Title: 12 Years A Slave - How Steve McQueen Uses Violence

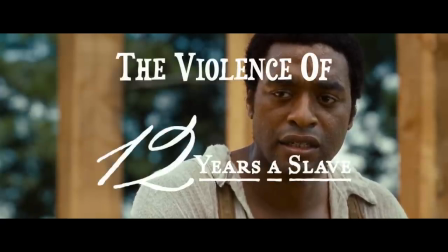Twelve Years a Slave is one of the best films made in the 21st century. Director Steve McQueen and writer John Ridley take a fascinating, heartbreaking,
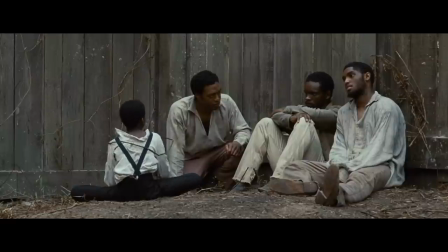and brutal story to perfectly craft a film that uses emotion to convey a greater message about inequality,
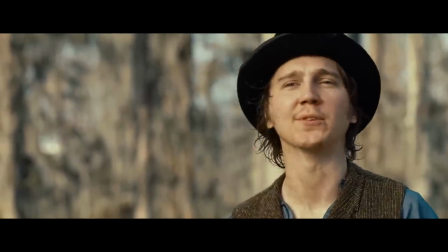the value of human life, and the true essence of humanity. Solomon's journey can be split into five distinct parts.
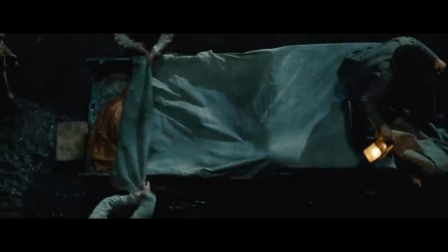His time as a free man before he was sold into slavery, his time when he was being transferred to and at the slave market,
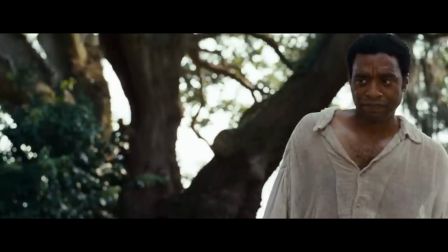his time on the Ford plantation, his time on the Epps plantation, and finally once he is taken out of slavery.
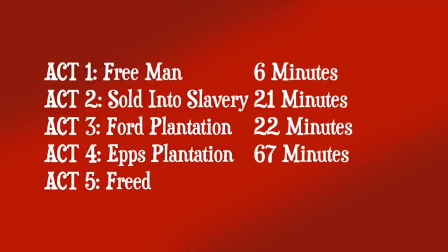It's worth mentioning that the first four parts each get progressively longer, showing the toll that his time in captivity takes on him. The resolution itself is the shortest part of the film, but there will be more on that later. When we first meet Solomon, he is a free man.
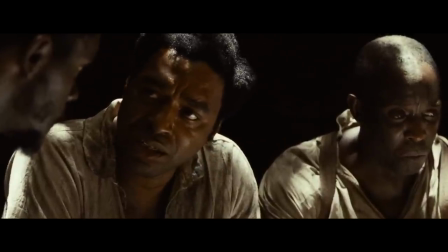Steve McQueen wanted to emphasize that this isn't a story about someone who was born into slavery, it's a story about someone who was once free and had every rights stripped from him.
I wanted to deal with the whole idea of dealing with a Native American and such, who had been, you know, gone through that same ordeal.
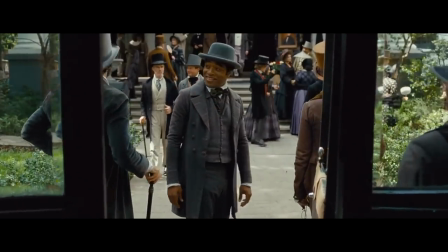Because of this, the story is so much more relatable. The film's success comes from the audience being able to relate to Solomon's journey.
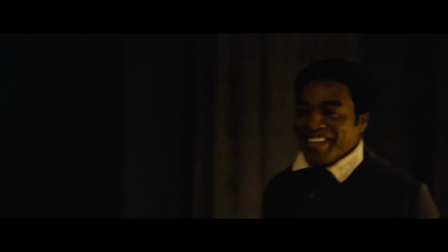That's why there's such an emphasis put on family, his music, and the life he had before he was taken away.
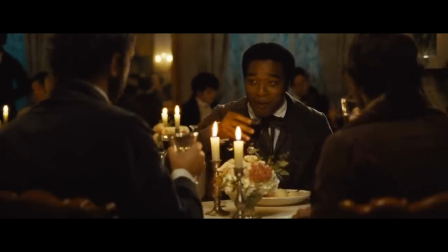These are the things that humanize him, they make him a real person, not just a character on screen, and when they are taken away he loses a part of himself.
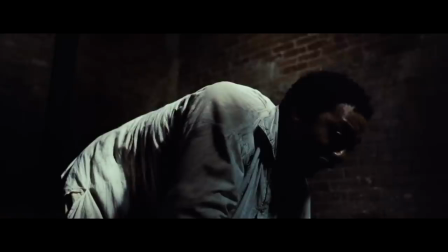Once he is sold into slavery the slavers try to dehumanize Solomon. In this scene he is forced to say that he is a slave under the threat of being beat.
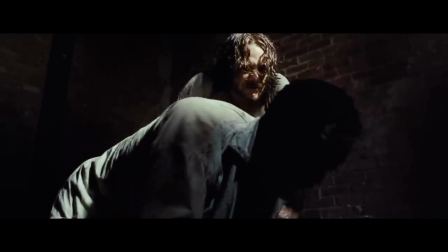Are you a slave?
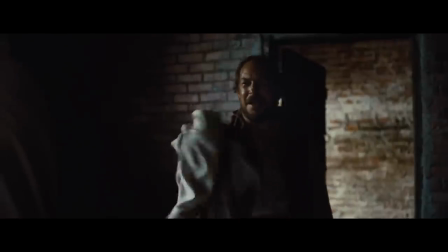Later his clothes from his wife are taken from him, stripping him from his past life. Perhaps most importantly he has his name taken away from him.
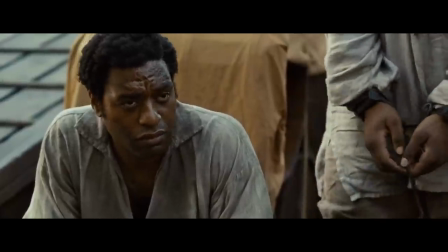Your name is Platt.
Everything that he has has been taken, but he holds on to his humanity in the hope that he will be able to make it back to his family.
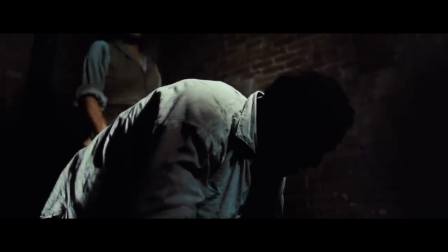This is only the emotional violence in this film. What is even more brutal is the physical violence.
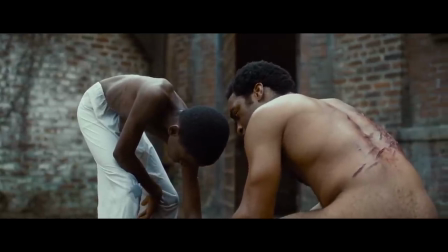Part of why the violence affects the audience so much is that it is used in extremes. We either see none at all or it is as severe as possible.
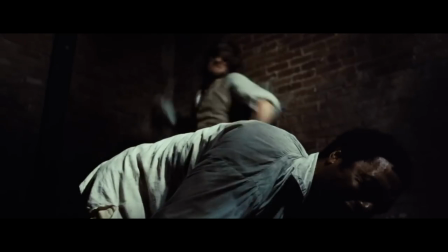When we first see the slaver beat Solomon, it is shot in low visibility. It is easy to see what is happening but we are spared the details.
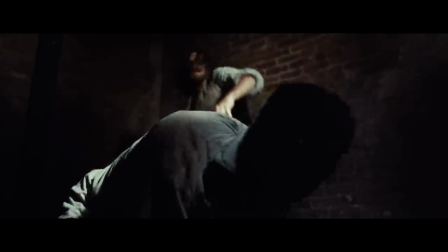However the scene shows the pure cruelty of the slaver. The shot lasts for 87 seconds uninterrupted.
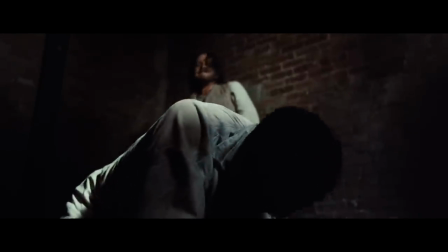There is no cutting away. We just have to watch it.
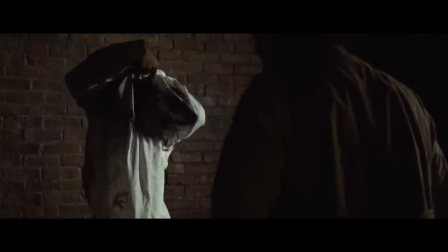It isn't until the next scene when Solomon removes his shirt Do we see the full consequences of the beating with his tattered bloody and ripped shirt?
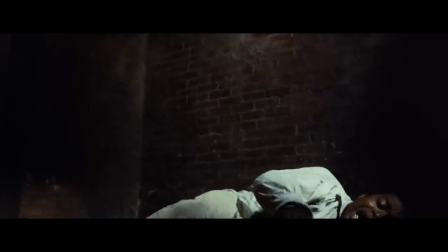This prolongs the beating. We have to wait until the next scene to see the full consequences of the violence.
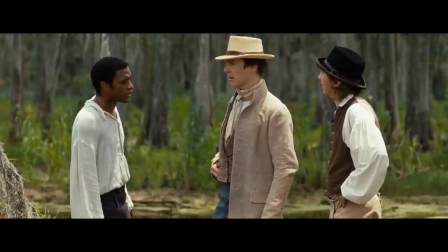When Solomon arrives on the Ford plantations, we are met with a sharp contrast to what we have seen so far.
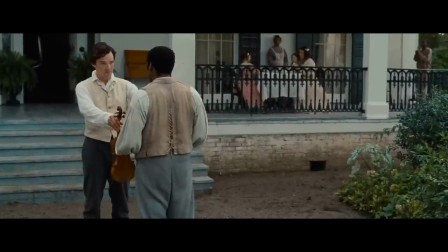Whereas everyone else has tried to dehumanize the slaves, forward is someone who has the decency to at least treat his workers as human.
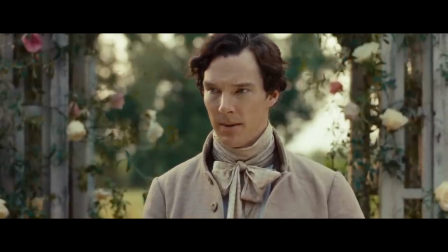Now don't get me wrong, his actions are still reprehensible, what he does is terrible. But he is someone who tries to bring morals into a place where there are none.
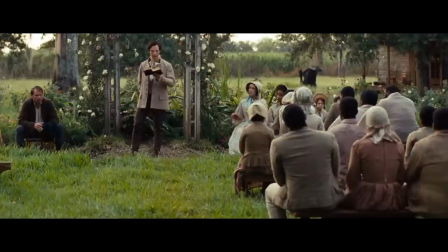This is a movie that asks a lot of questions, questions that don't have an easy answer.
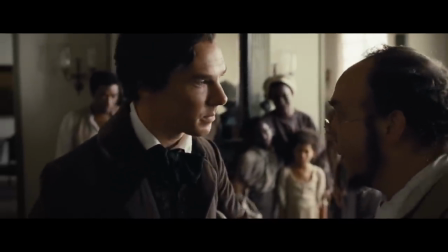And one of those is, if you do something that you know is bad, but the law says isn't bad, does that make what you do bad?
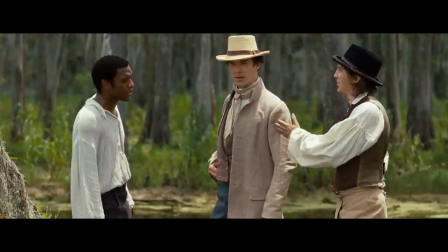Well the answer to that question can be found within the Bible.
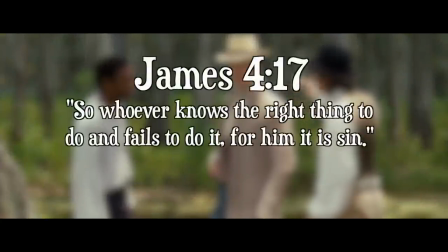James 4.17 states, So whoever knows the right thing to do, and fails to do it, for him it is sin.
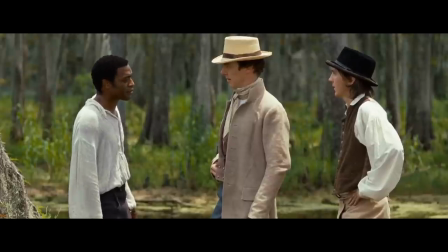Throughout the film, the slavers try to use the biblical references to justify their owning and abuse of fellow human beings.
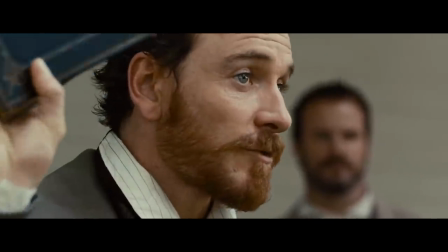That's scripture.
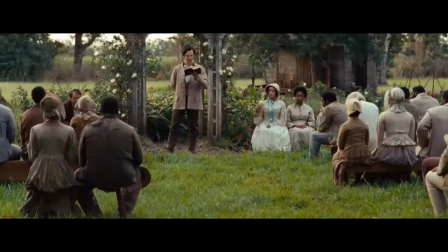However, the movie uses this to comment on religion, showing how out of context it can mean something completely different than what it is supposed to mean.
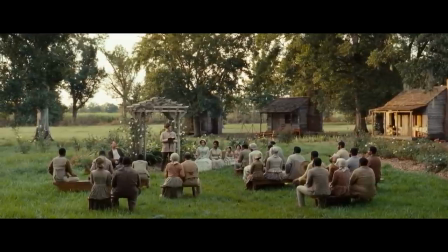The two times where we see Ford preach to the people on the plantation, it is overlaid with audio from something else.
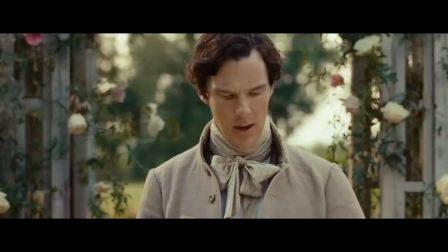First, we hear Tibbetts' song competing in volume with Ford's scripture.
I am the God of Abraham, the God of Isaac, and the God of Jacob.
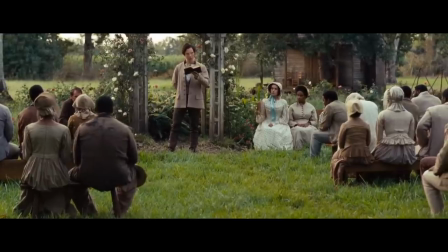The second time, Eliza's crying drowns out Ford.
And whoso shall receive one such little child in life.
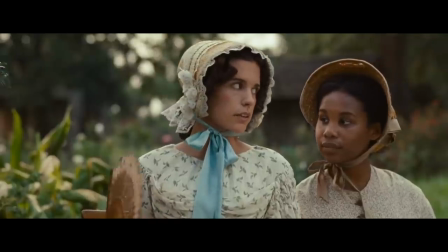Showing when religion is abused, there is nothing good about it.